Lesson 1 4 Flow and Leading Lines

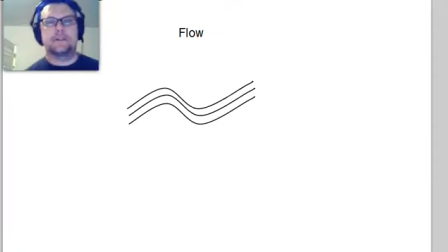[0:00]
Okay, the second blanket concept in composition is this idea of flow. Now, flow is this concept of where the user's eye goes in a particular frame or a composition. So you see that we've got these little flowy lines that represent that.
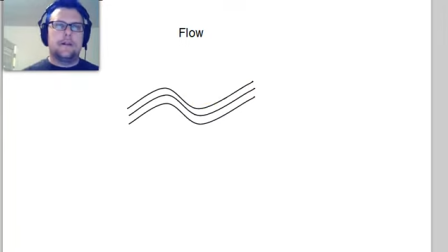[0:18]
And this is sometimes a bigger deal in photography than it is in motion pictures, simply because with a still image, there's much more time for somebody to actually sit and look at an image and let their eye wander over the frame, and there's no motion to distract from what's going on in the static composition.
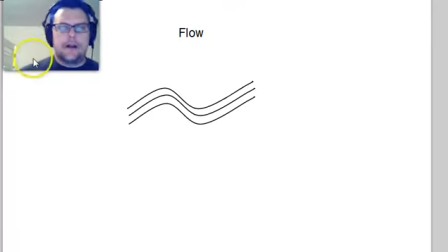[0:37]
And in video, the idea of flow is kind of different. Even static compositions, there's usually some sort of motion in the frame, and that kind of hijacks the brain to want to look at the thing that's moving.
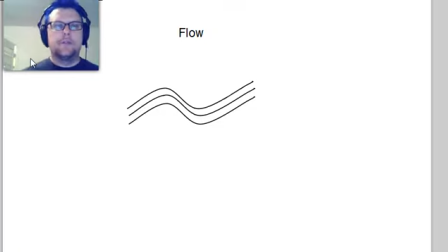[0:49]
But there are some other elements that you can control to make your composition better. This is another example of basically using these not so much to make your thing like amazingly more awesome,
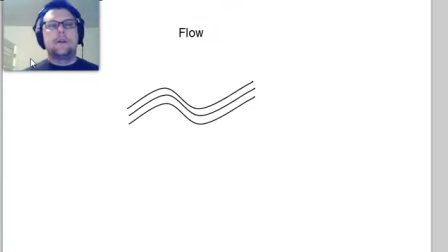[1:02]
but it's one of those things to keep in mind to keep unwanted things from distracting from what you're trying to show them. So here's the basic idea.
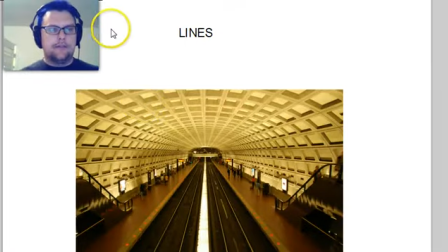[1:13]
Let's say that you have a shot somewhat like this, and we're going to move it around. Let's move it around so you can see the whole thing. Every image has, lines in it of some sort.
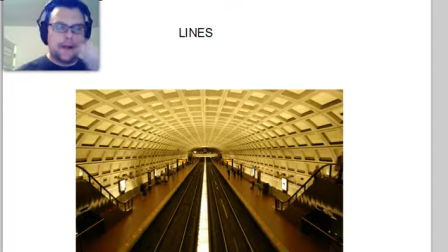[1:28]
And this is probably the most extreme example I could find of using lines in a composition. But basically, any composition is going to have lines in it where you have some sort of edges or sort of high contrast areas. You can think about a picture of a picket fence, and the fence post would create a line. And this image has an awful lot of lines going on with it.
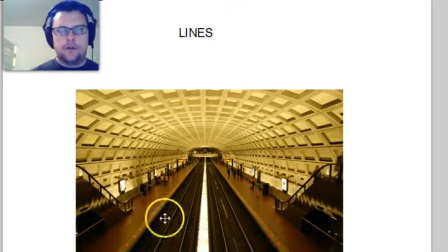[1:47]
So you have the obvious rail lines that are going on here that are converging to a vanishing point in the distance. You've got the same kind of lines in the roof, the ceiling of this tunnel, and then you've got these curved arch lines that are creating another repeating pattern that recedes back to the end,
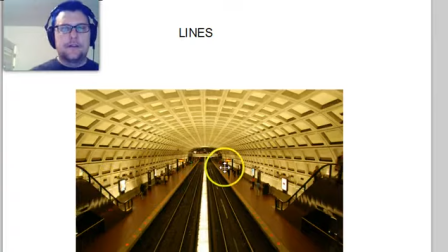[2:04]
as well as these staircases and the flow of the people and these red dots. And the thing that you can notice here is that all of these lines are going to the exact same point. This is a classic example of a single point perspective with a vanishing point right smack in the middle.
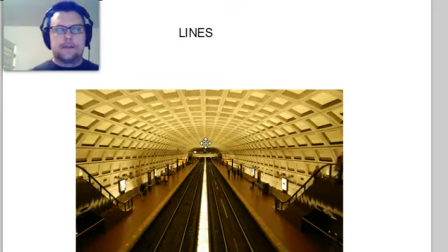[2:19]
So when you have lines like this in your frame, it does actually mess with your eye and your brain and tell it kind of in this sense in a very forceful way, hey, look here,
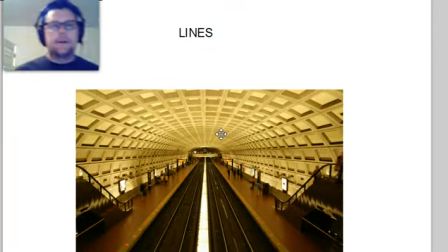[2:33]
and your eye kind of naturally follows to where all the lines are converging. And again, this is taken from this perspective for a very specific reason. The person sat or stood right in the middle of this to get this shot where all these lines would converge.
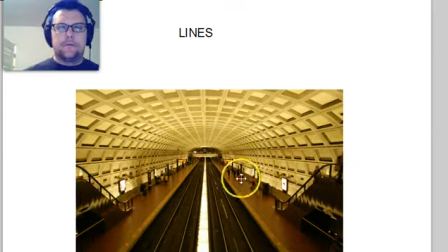[2:47]
If they'd just taken this picture from the staircase over here or from further down on one of the edges, the lines would be going in a very different direction. So again, this is something that a photographer thinks about when they're taking an image, because they want to use the power of these converging lines to help draw the focus to what they want to see.
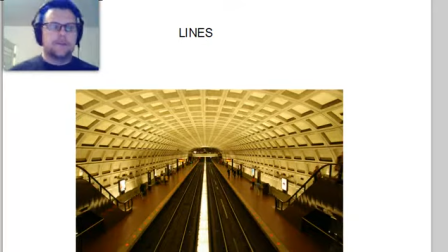[3:06]
So sort of the non-thinking way about doing this is if you just happen to be standing here in between the tracks getting ready to be run over by a train, is if you had a subject, a person that you wanted to shoot, you could put them right there with you, sort of, in this unrealistic spot.
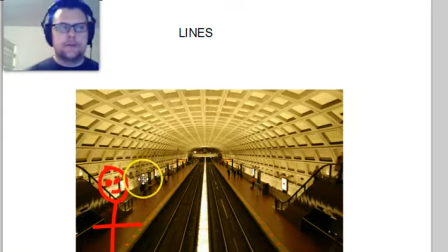[3:22]
But you could put a person down here. This is kind of close to a rule of thirds line, maybe a little too far to the left, so it's not magical composition. But, you could put a person there. And you could do a couple things to make it obvious that that's what the audience is supposed to be looking at.
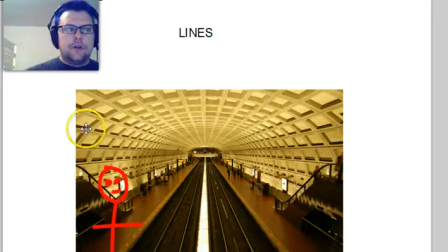[3:40]
You can make them much brighter than the rest of the frame, but still, there's all these background effects that are just working against what you're trying to do here. There's just a magnetic pull of the viewer's eye that's going to draw it back to that middle spot, and what you have down here is going to take somebody a long time to get around to seeing that.
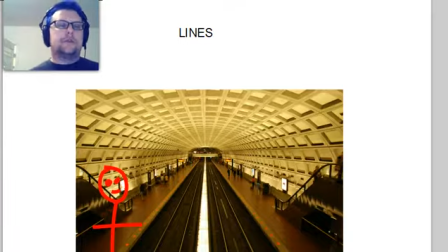[3:58]
So a better option would be to put your person at the spot where these lines actually converge, and you get several interesting effects from this. One is that
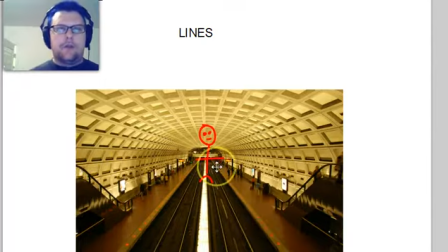[4:13]
obviously no matter where you look in the frame, there's a line that your eye will follow, and for whatever reason humans really like making lines and following them. Will take you right to where you want to see it. So no matter what their point of entry is in this frame, which kind of depends on what the previous frame they were looking at,
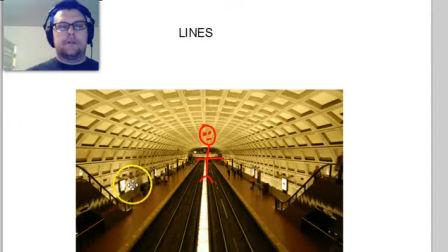[4:29]
or their personal preference for different colors, etc. There's lots of points of entry that you could start on in a picture, but the flow is that concept that it's your eye is going to move within the image and take you somewhere. And in this option, it's very linear, very straightforward.
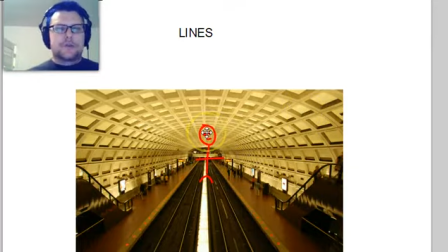[4:47]
There's only one place that your eye is going to go, and so that's a natural spot to put your subject and say, hey, I want you to look at something, so I'm going to put it where this picture is kind of trying to make you look anyway. It also gives you some, I mean, there's some other things going on here. Obviously, that would be a very strange place for somebody to stand.
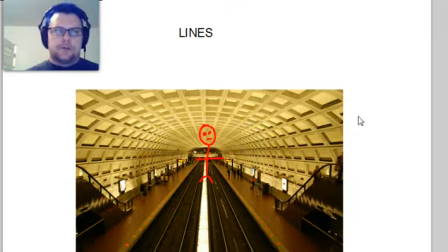[5:05]
And you get this radiating circles coming out of the person, which is sort of this religious iconography of halos and all that kind of stuff. So, I mean, there's a lot of other things going on when you do something like that, but it's something to think about. And again, this isn't something that people watch a movie and go, oh, hey, nice leading lines there that lead to the subject.
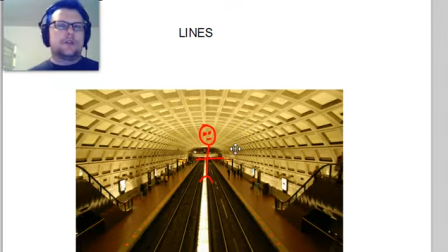[5:24]
But it is something that can work against you if you're not conscious of it, if you're not thinking about it, if you're not working that into the decision-making process that you've got when you're making a shot like this.
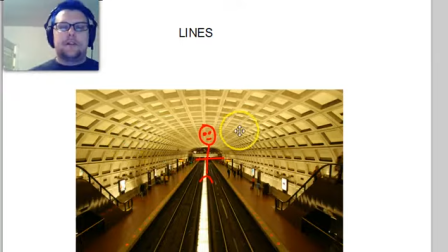[5:37]
So you're not likely to have such a sort of nuclear option of lines in most of your scenarios, but you do want to make sure that if you do have elements that you could work to your advantage, again, like fence posts and corners of buildings and streets and all kinds of
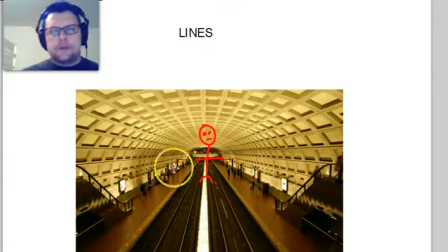[5:56]
angular lines, there's a couple of things that you want to do. Notice that almost all of these lines in here are not flat, vertical, or horizontal. There's sort of this center line, which is still a little bit diagonal, but for the most part, all of these lines are somewhat diagonal.
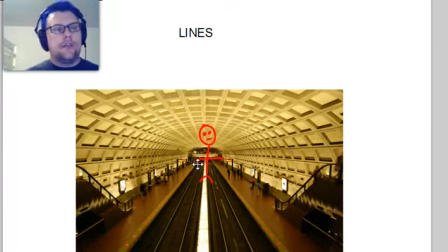[6:12]
And diagonal lines make for good composition. They insinuate motion. You know, a flat horizontal line reminds us of the horizon, and so it makes us think of sort of passiveness, and it doesn't look like there's a lot going on there.
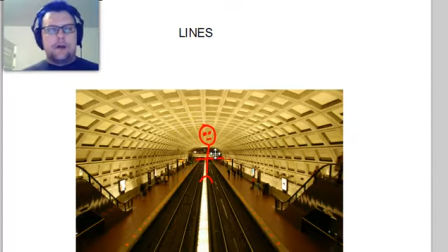[6:26]
But angled lines have a horizontal and a vertical sort of potential of movement. So when you can use diagonal lines in your compositions, you should go ahead and try for it, and especially if you can make them lead into your subject. That's the concept of leading lines that will make your composition stronger.